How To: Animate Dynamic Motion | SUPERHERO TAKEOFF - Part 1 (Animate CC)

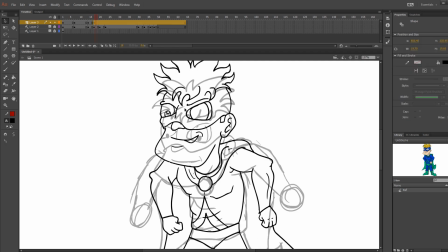Now remember we aren't forgetting the little things like the hair moving as he's going down or his cape following behind his motion or even just his eyes and where they're looking at each point.
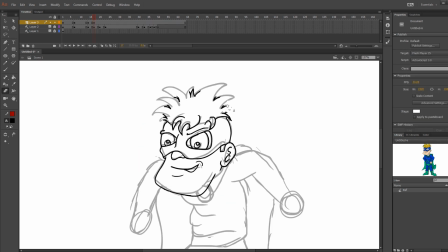This helps to give a lot of depth to your animation. Also remember that the animatic is just a guide so don't be scared to change the position of something or the proportions of things slightly compared to your animatic.
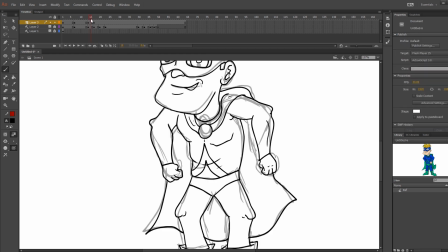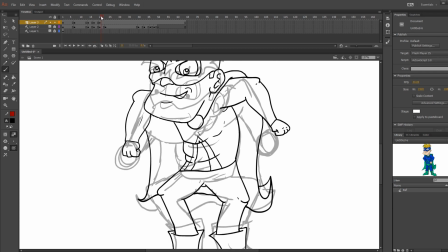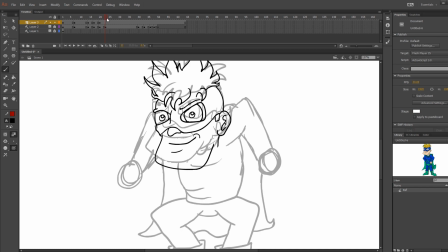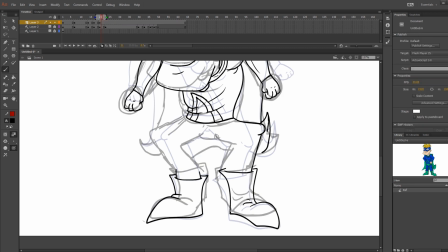Now what I'm doing right here is just what I did at the beginning with his eyes and giving some anticipation to where he's going to be going next by shifting his eyes up.
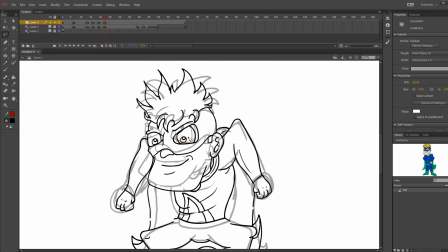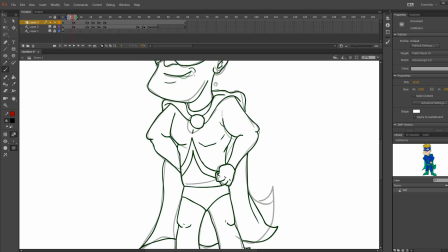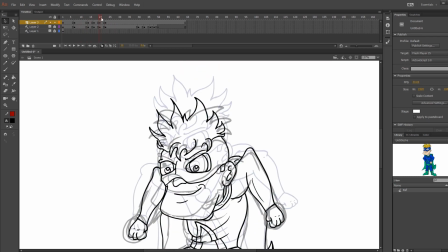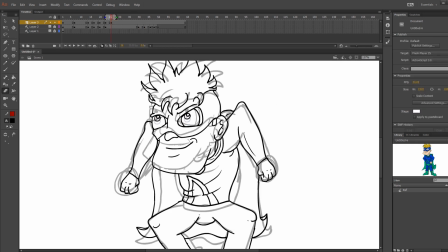As you can see here, this is where he does the bounce again, so I actually copied the frame from where I did the bounce before and pasted it here. Then all I really did was shifted the eyes and changed how the hair was moving.
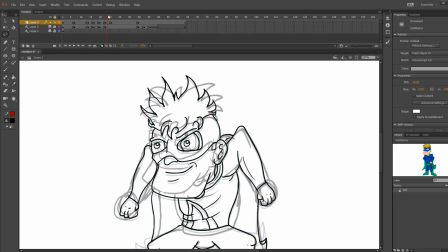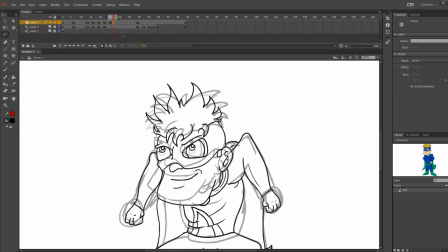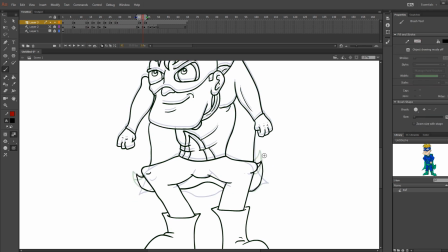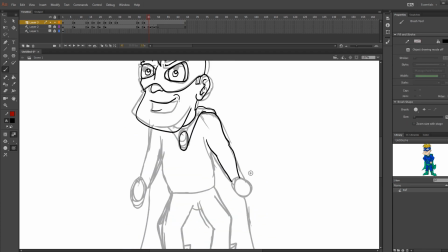Now that we're at the final set of frames, we're going to be doing the stretching. Now this can be done in many different ways.
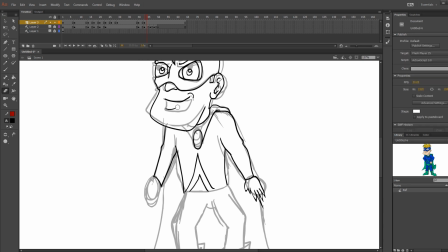If I have a really fast motion, I personally like to add the motion lines by hand to the character and distorting it that way.
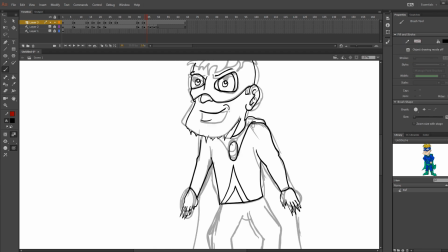And the faster the motion is the more distortion you create all
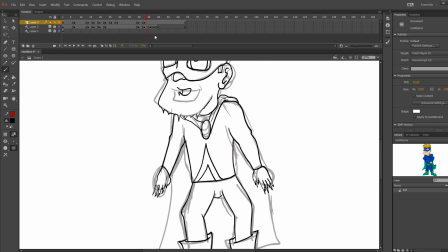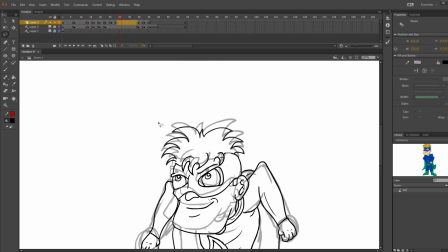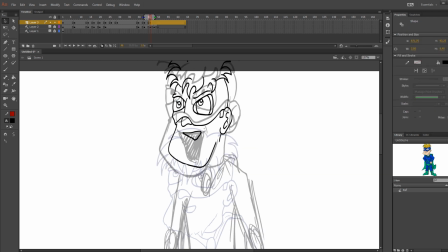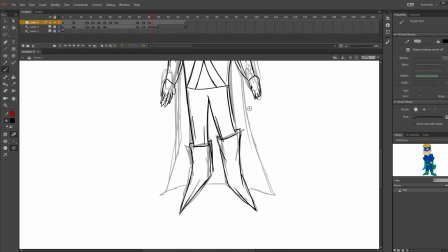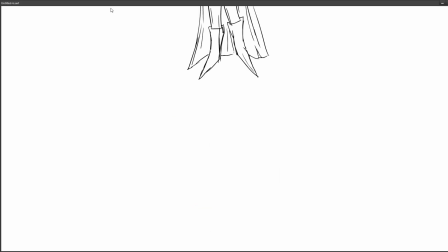right now that we're done let's play it and I'll show you the breakdown of the animation all
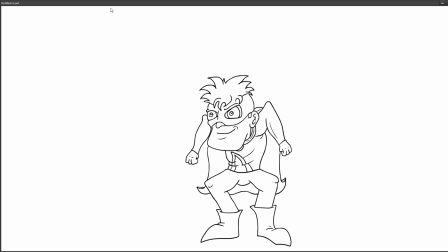right so now he looks up in anticipation then starts his way down slowly and makes a bounce at the bottom then he looks up giving the audience a sense of where he's gonna go next and then he's gonna make a small bounce again and take off quickly and then leaves the scene and that's everything now you have to make sure you come to the next video to really see the outcome of this animation all right thank you guys so much for watching this video till the end. I'm really hoping that I get to see some of your guys' superhero takeoffs, superhero runs, whatever it is that you guys make. So if you guys do make some animations, I'd absolutely love to see them. So you can either post them on the Naughty Egg Facebook page or the Twitter page. And if you guys like this video, make sure you smack that sub button, throw a like and a comment down below, and like always, keep drawing and until next time. Bye!